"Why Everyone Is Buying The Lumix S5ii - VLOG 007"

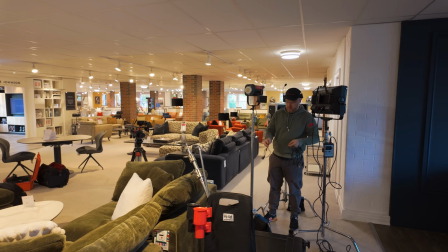So on to the second day at the department store This one was focusing more on the services or like the delivery
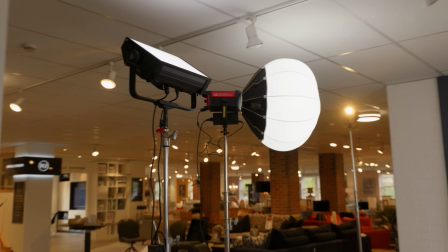service how they come and build it and bring it into your home Nice and carefully so there's gonna be actually moving subjects in this lighting made it a little bit tricky here
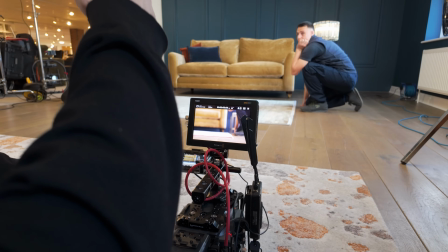just avoiding shadows off the walls etc walk in and drop it down or is it okay to start where it is i think it's okay she's gonna use the
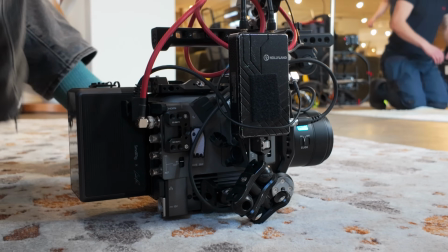wide yeah and if you look there on the front of the brown is the brand new 85 millimeter from surrey full frame shot this
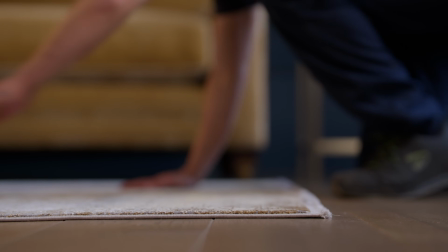shot right here af custom button aperture ring you name it it has it i'm so excited to get to know
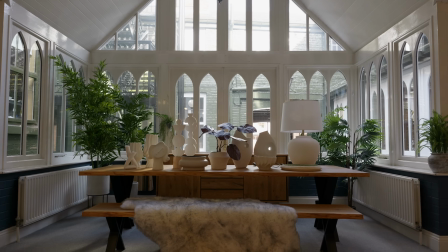this lens a little bit more but yeah on to the final shots of the entire project and it was like a top-down shot we did use a c-stand which is a
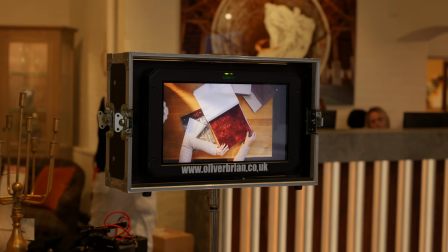bit riskier don't do that but it was only a fx3 with a light lens we kind of imitate a sunlight with that fenel lens there and
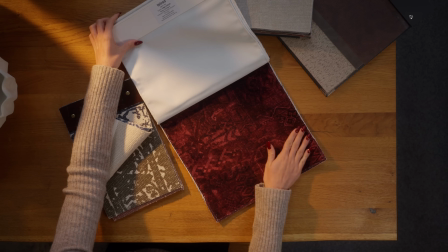for me this is like the perfect example of camera doesn't matter this is about composition and lighting what makes it look so good
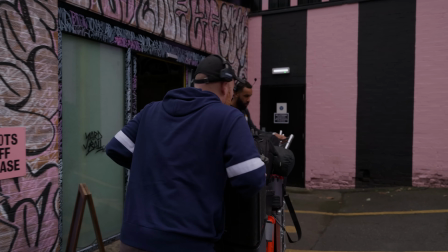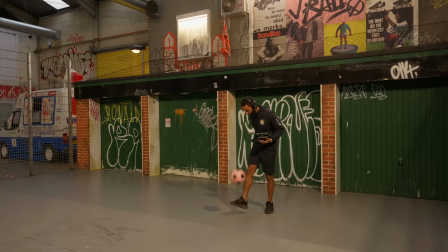new project here and this is a super cool place it's kind of like a 90s nostalgic football
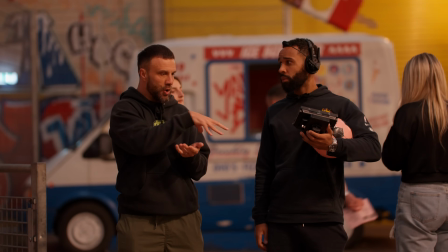activity or soccer depending where you're from using garage doors as
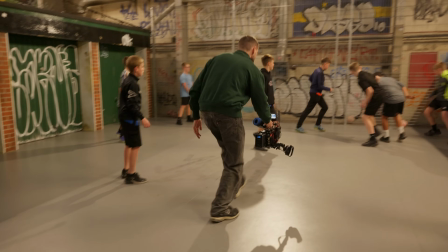nets to score in etc For us it was super fast paced working with kids
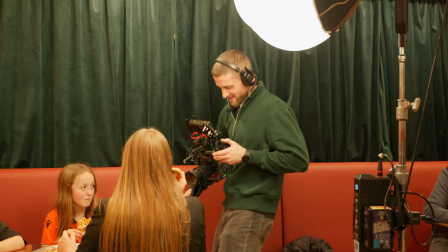and sports moving really fast We used the lantern just to
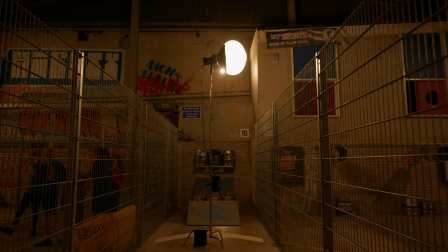keep it super fast as we're lighting big spaces and we didn't want any like ugly shadows And we
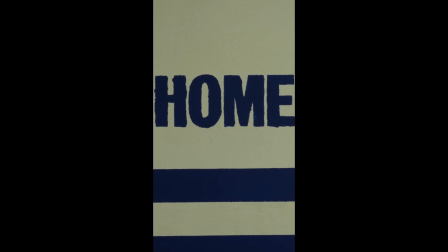just didn't know what to expect So far it has only been edited into vertical content,
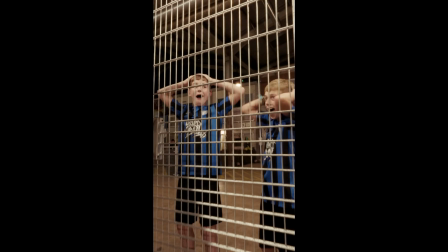60x9 is coming soon
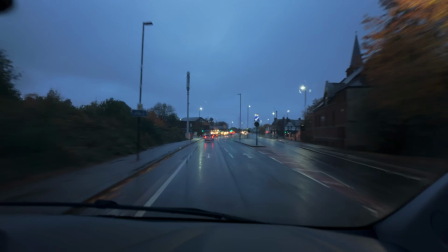It's super miserable We're up before the sun's up, it's raining and it's 6.30 on a Saturday morning
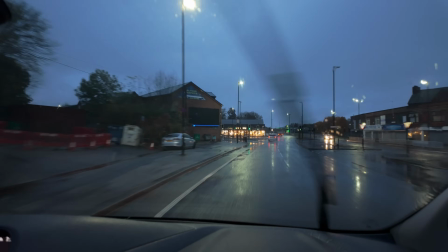morale's low we've got to keep going we're off to a music video load up three
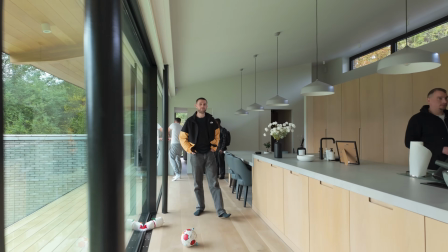hour drive so we arrived at the location in london after that long drive time was against us so we
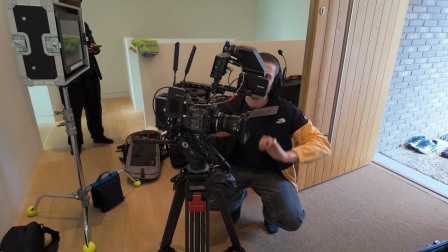just had to set up as quick as possible it was just like bang everything on stands and lights and get it all set up and then just attack the
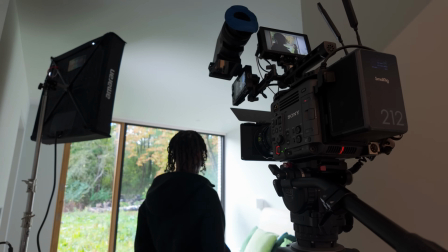shot list first one was in this bedroom shot here where the artist was a silhouette and the model in the background so we're using
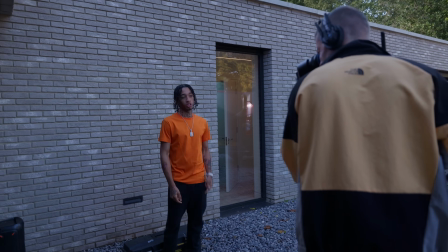the window and also some fill light from inside then i had to adjust the height of the model here using the ramps out of the van
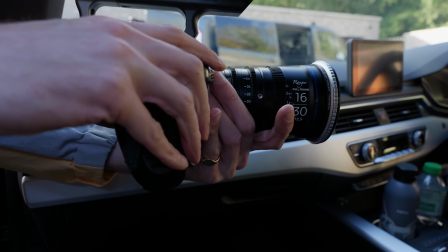you know you just do whatever you can to make the shot work onto the fx3 for some small tight shots in the car and back onto the
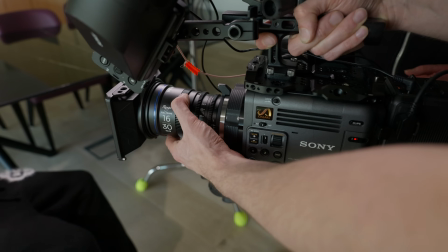brano uh we was using a mix between nisi afina and the lower ranger
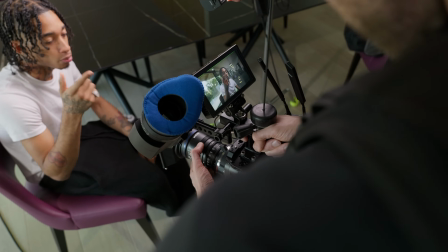they both mix really well and both look really cinematic on the brano overall
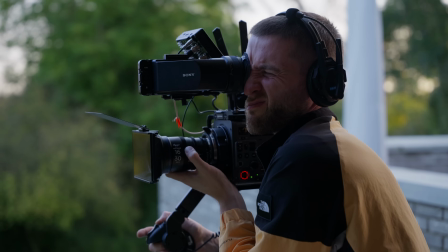this music video went extremely well the location was beautiful and as a filmmaker you tend to find yourself in these amazing beautiful houses that you will
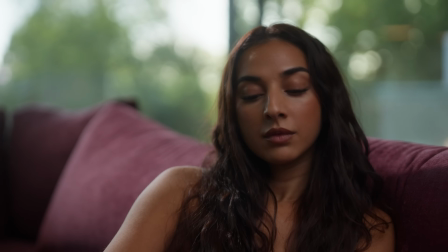probably never afford right
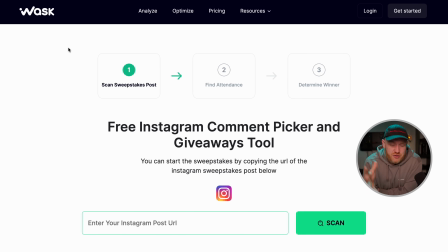so I've loaded up the website this website apparently lets you put in a url and then picks a comment at random remember that person does have to be following me as well as commenting those were the rules to keep
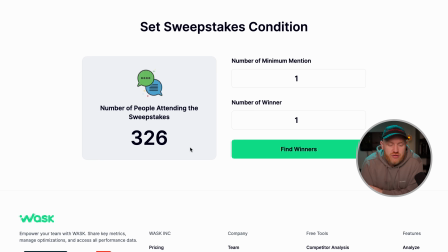things nice and fair we have 326 comments we're going
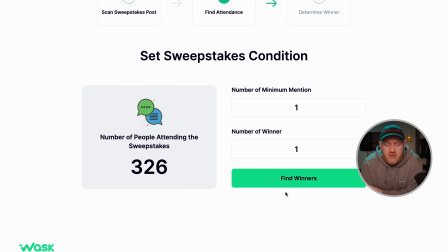to pick one person as winner find the winner
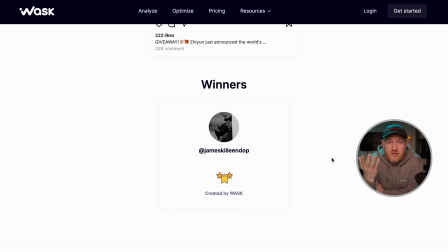and oh wow james killian um he's pretty local to me he's manchester so i'll contact him and let him know he's one he definitely follows me so i already know that his work's amazing so pretty cool to see it go to someone who's already
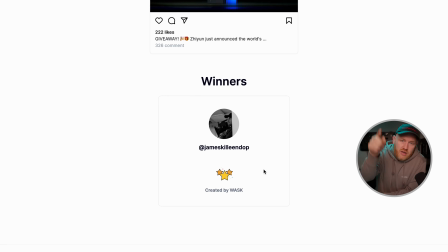doing pretty amazing stuff but yeah i'll drop him an instagram dm and if you're watching james i'm sure you'll be in contact with me before you see this but yeah well done if you want to catch up on any of the previous mums of the vlogs use this link right here